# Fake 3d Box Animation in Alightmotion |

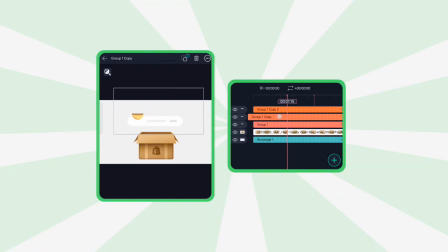500s
Next, to make it look like multiple shapes are falling into the box, duplicate the shape layer several times. Offset each one slightly on the timeline.
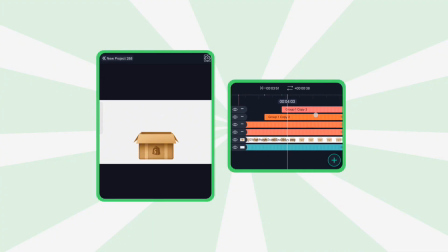Once the animation finishes, trim all duplicated layers from the right to avoid unnecessary length.
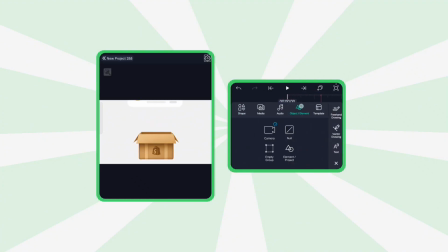531s
Add another null layer.
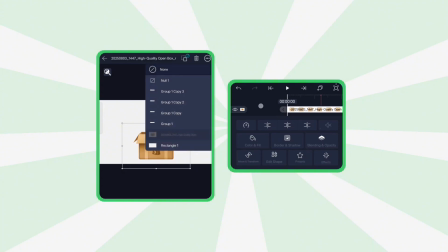539s
And parent all these duplicated shapes to it.
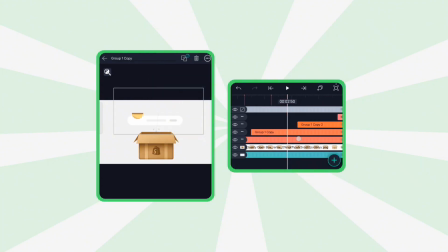Now on this null layer, add two position keyframes. Move the second one slightly upwards.
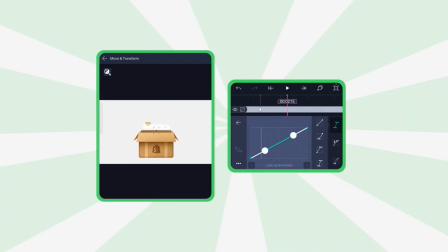And apply a cyclic graph to give it a subtle wiggle effect.
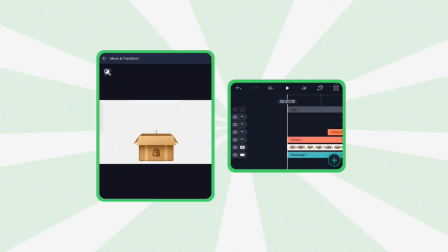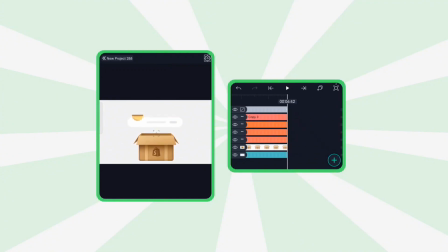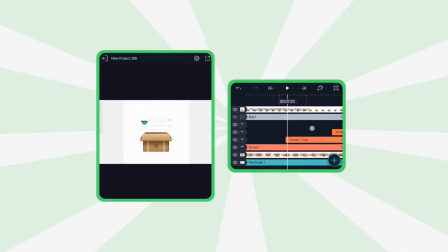To complete the look, let's add some stars.
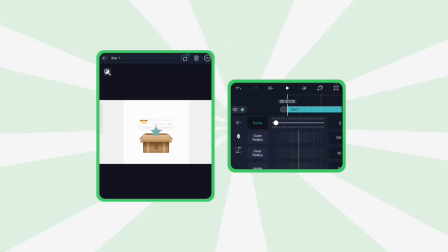603s
Insert a star shape, go to Edit Shape, reduce the points to 4, and shrink the inner radius. Set your desired color.
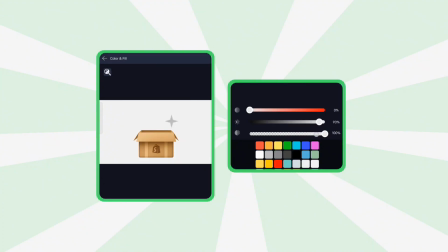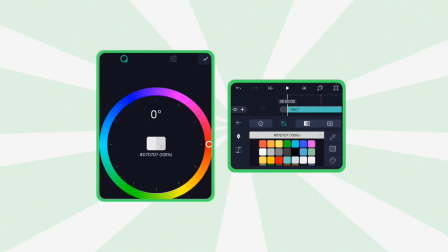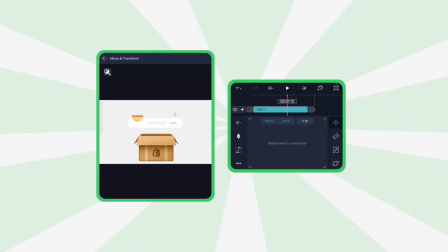On the scale property, add two keyframes, fully scaled down to the start,
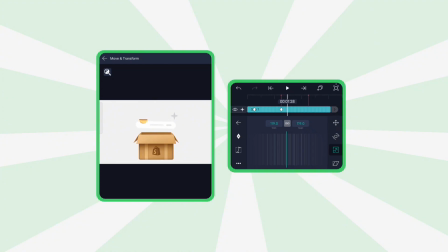and stretch the layer to the end.
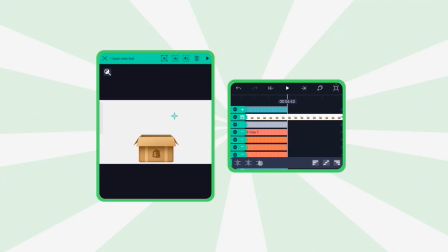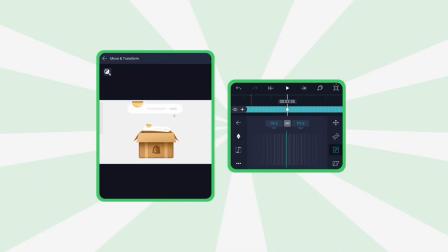666s
Add position keyframes at the start and end, copy the cyclic graph from the previous null and apply it here.
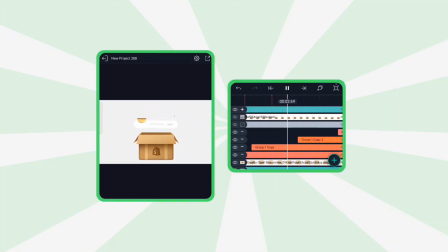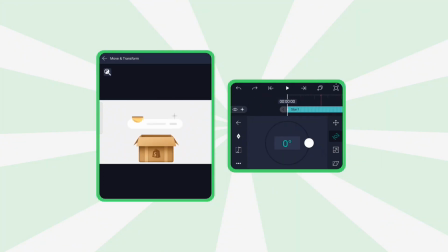688s
Repeat this for rotation as well.
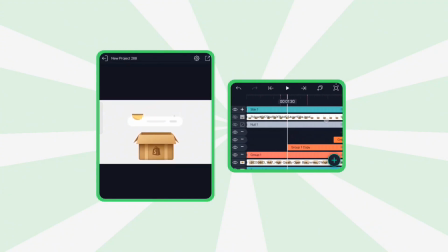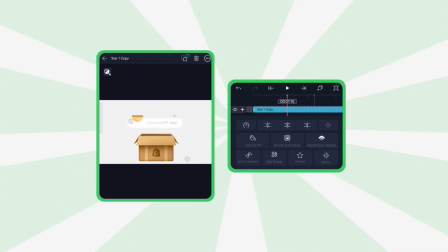709s
Duplicate the star layer multiple times and place them in different spots around the composition.